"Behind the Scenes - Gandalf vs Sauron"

Mordor, the Shadowland.
In this video, the lighting was tricky.
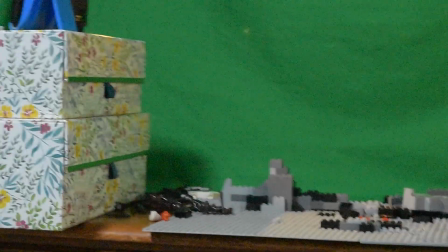I didn't have most of the normal lights that I use, so I had to get creative.
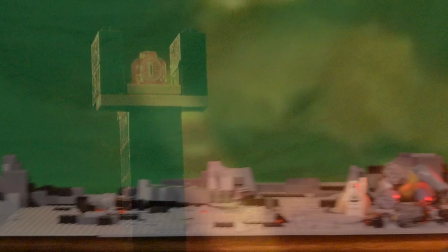I used a phone light to backlight the Eye of Sauron. I also used this red headlamp light for a more dynamic look to the scene.
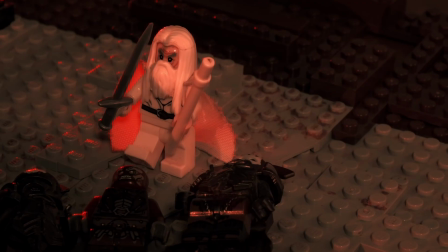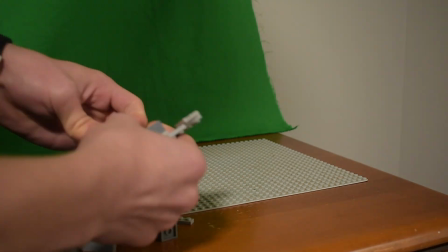As in most videos, I had to make a good scene for the characters to interact in.
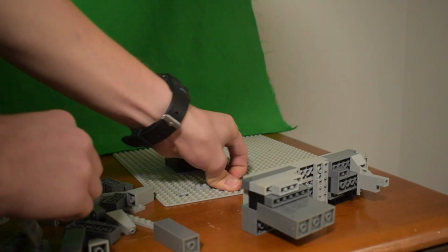Here you can see the crack of doom taking shape.
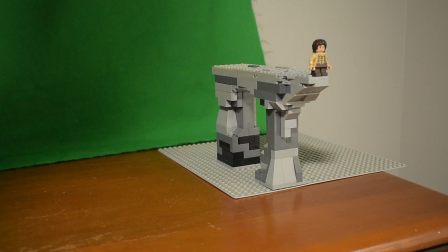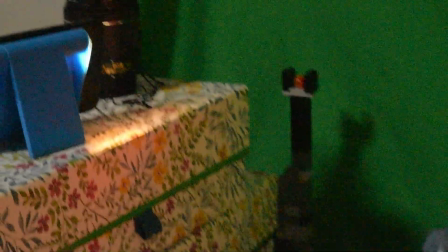I had 3 different lights in this scene. The first was a phone flashlight to give fill light to the scene.
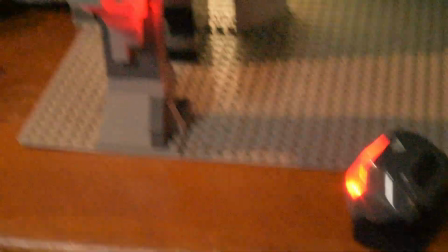The second was the red headlamp pointed from underneath to indicate a red glow from lava below.
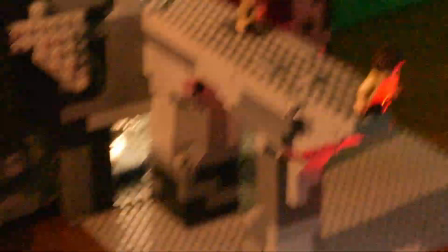Finally, I had another phone flashlight pointed on a white lid in the background of the scene.
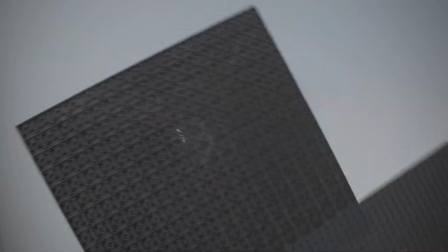I used these base plates to put a shadow onto the scene so it wasn't too bright.
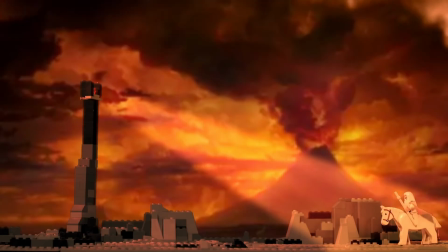The lightning of Mordor was fun to recreate. First, I had my scene on the computer.
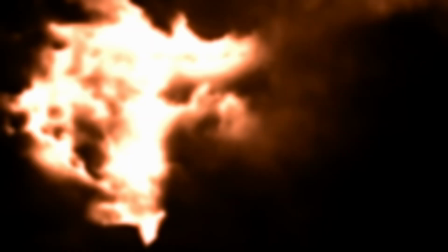Then I brought in a lightning video effect. I put together the foreground and the lightning.
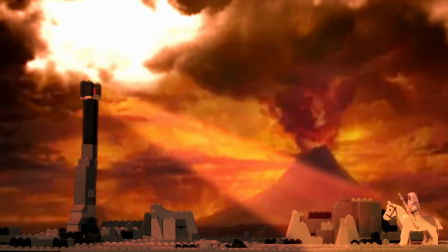Then I brought in the background. This background picture that I got off the internet already has Barad-dûr in the background.
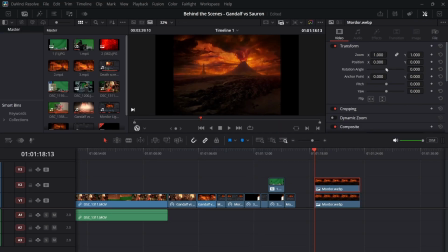I didn't want this there, so I cut out another piece of the picture to paste over top the tower.
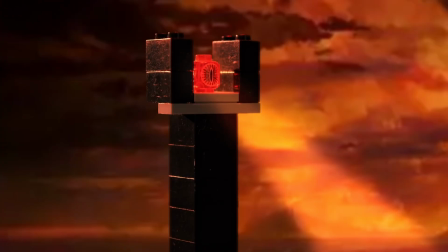Now you can hardly tell that it was ever there. In the original footage of this video, everything is too bright and white.
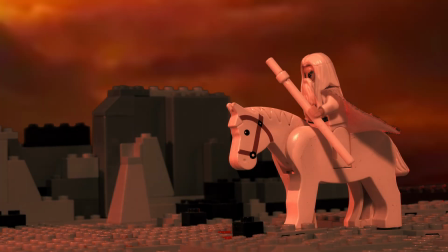On the computer, I was able to adjust the color, making it dark and orange.
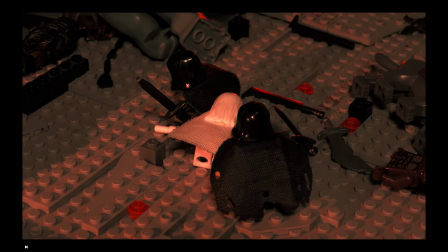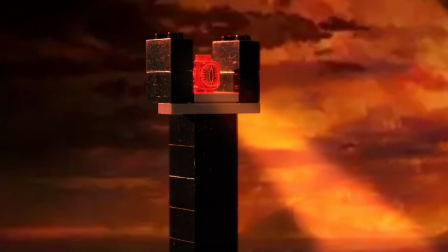I also added a spotlight coming from the Eye of Sauron. I also added a light ray effect coming from the eye.
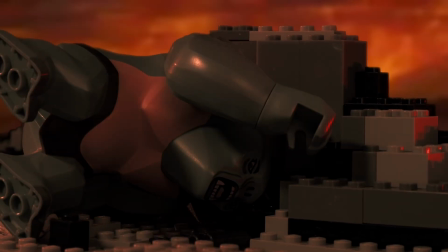Most of the sounds in this video I could find off the internet. Some sounds, however, I had to make on my own.
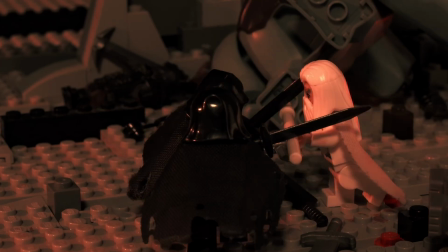The sword fight with Gandalf and the Nazgûl was actually made with 2 knives and a spatula.
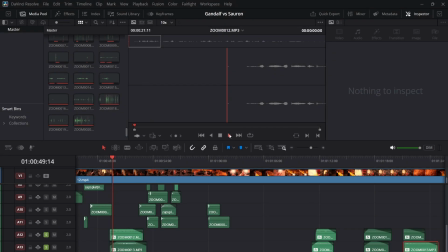The sound of the ring was fun to make. First, I did some whispering in kind of black speech.
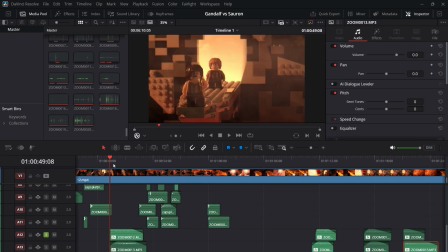I made it really echoey to give it an ethereal vibe.
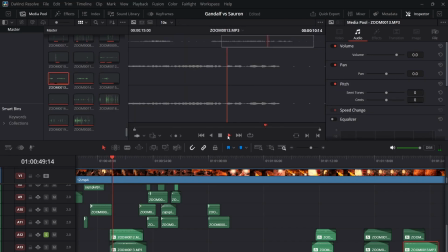I also did some wobbly whistling and added that in.
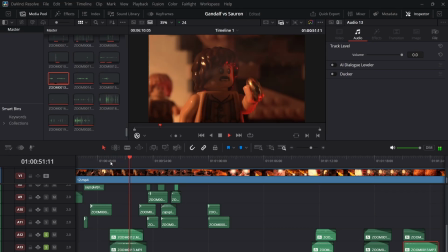Overall, I think it turned out really well. I had a lot of fun making this parody video.
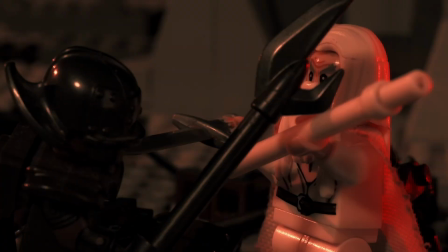Thanks for watching.